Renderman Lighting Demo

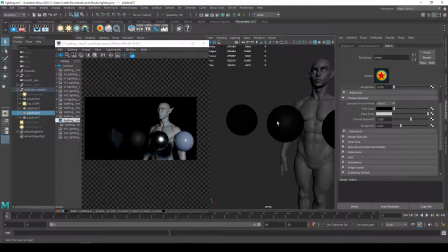You can see over here how these are the two same materials, the same objects, how that specular reflection right there just adds a little extra dimensionality and shaping to it and realistic interaction with the light source, whereas this one over here doesn't have any specular reflections on it, so it just becomes flat and nothing.
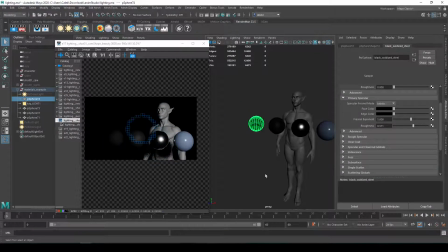Speaking of that edge color, what I'm going to do is I'm going to go ahead and duplicate my light. So let's go duplicate. Let's go ahead and rotate it. World. I'm going to have it come back from behind the characters.
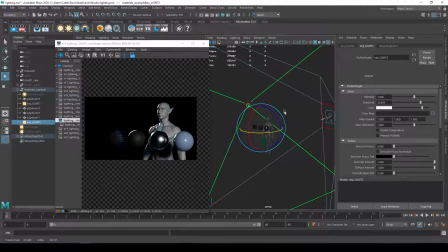Let's go over here. So this edge color is going to have a big impact on your rim lighting. So when you do rim lights and you want to get that sharp backlight that kind of highlights the character or a character and then just like creates this like nice breakup or separation from the background,
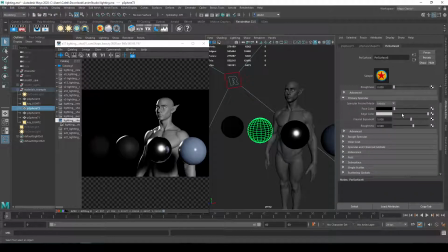your material's edge color is specular edge color is going to be impacting that. So if I bring that edge color down, or if you have the edge color too similar to your base color, that or the face color, then that reflection gets a little hard to work with,
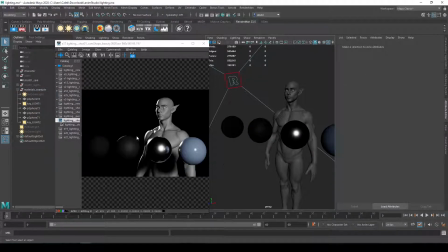right? Because you'll have to crank up this light really bright in order to get these sharp reflections around the surface. This light source also feels like it's probably a little too bright, so let's bring that down. Right, and so you can see it's almost unnoticeable. So by default, it's a good material setting is for your edge color to be brighter than your face color for specular,
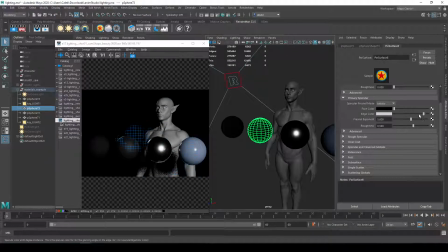but it also makes it easier for you to add or bring in those rim lights. So when you're adjusting your materials for lighting, if you really want to get those rim lights, those edge lights to pop, or backlights to pop more, go ahead and make sure you're setting your edge color for your material brighter.
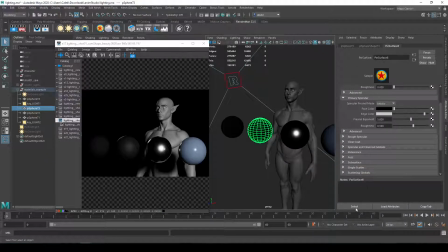So that's pretty much all I want to talk about for materials. Let's go ahead and we'll go in and look at how I did my lighting setup within my scene and using all these different lights and these different settings and talk you guys through them.
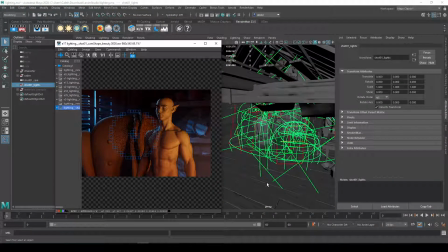So first, you can see this is looking really complex. And once you break it down, it's not that bad. It's just the shapes of all these Maya or Renderman plugins, starts to intersect and look really complicated and crazy.
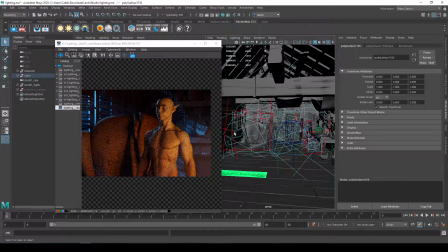But really, it's not that many lights going on in here, or that many different changes.
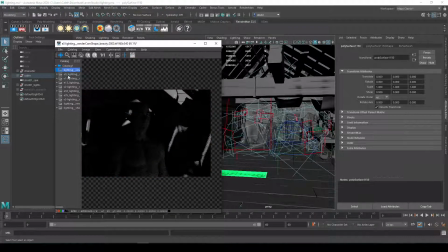And I'm going to show you really quickly how I kind of broke it down. So, and just showing you guys my process going through it.
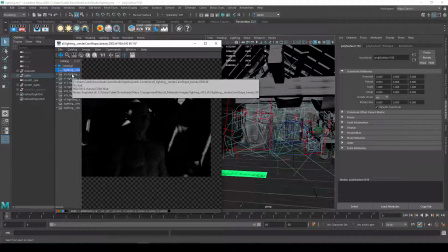And your lighting is going to look really bad from the beginning. Just like anything else, it takes iteration, it takes time to make it look good, right?
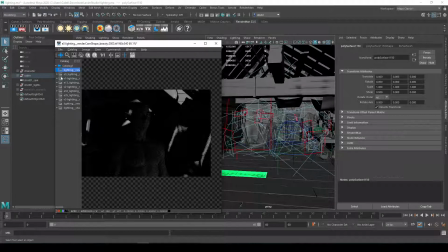So my first setup was just getting lights to work in my scene. Then I got my right camera position, then I got my key light going on my character, and then I got this kind of window backlight going on too. Those are the two parts I knew I wanted to get.
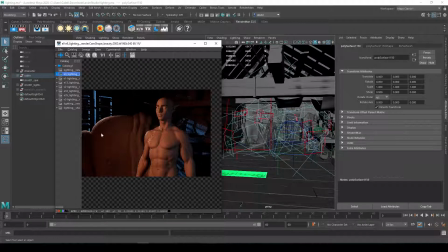You can also see there's a little bit of a fill light. So I was getting a primary lighting structure, and I'm missing some steps in here just because I didn't accurately document my work. And so you can see just how this starts to refine and improve over time, right? And here I kind of wanted to get more of like a yellow candle-y light coming from over here.
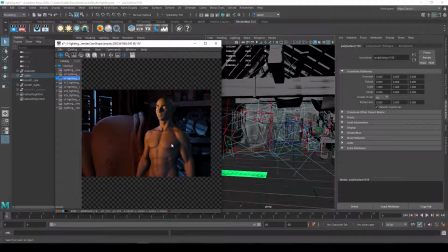And you can see I'm playing with the color and emission focus to change that color going from a warm orange red to yellow. Playing with that moonlight that's coming in, I wanted to get that specific shape back there and also get a little bit of extra fill. And I was definitely changing the different color temperatures in here, right?
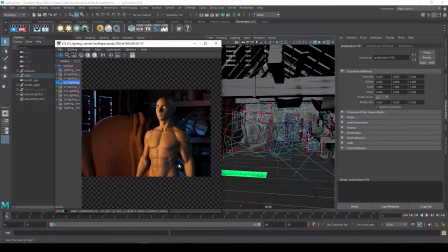Playing with intensity, I was pulling back on some of these lights, making that light source coming from the side a little bit stronger. You'll see at one point I felt like because I was going to have this really strong blue moonlight on the character, it didn't feel as good because I was putting both that rim light and the key light on the same side of the character.
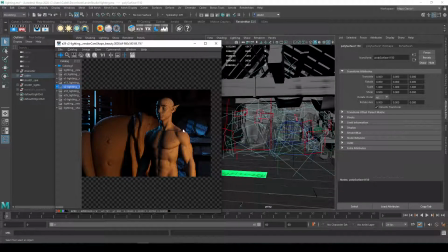So what I did is I actually moved the key light to the other side so I can have this really strong blue rim light to kind of add a nice contrast or balance against the key light. And you can see now I'm going ahead, and this is where I was getting closer and closer to what I have now, where
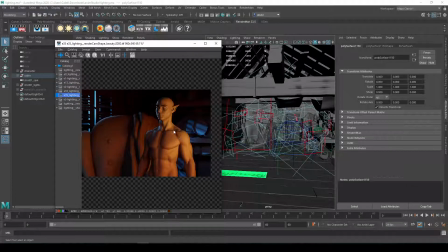I was adding a little extra fill to my front side.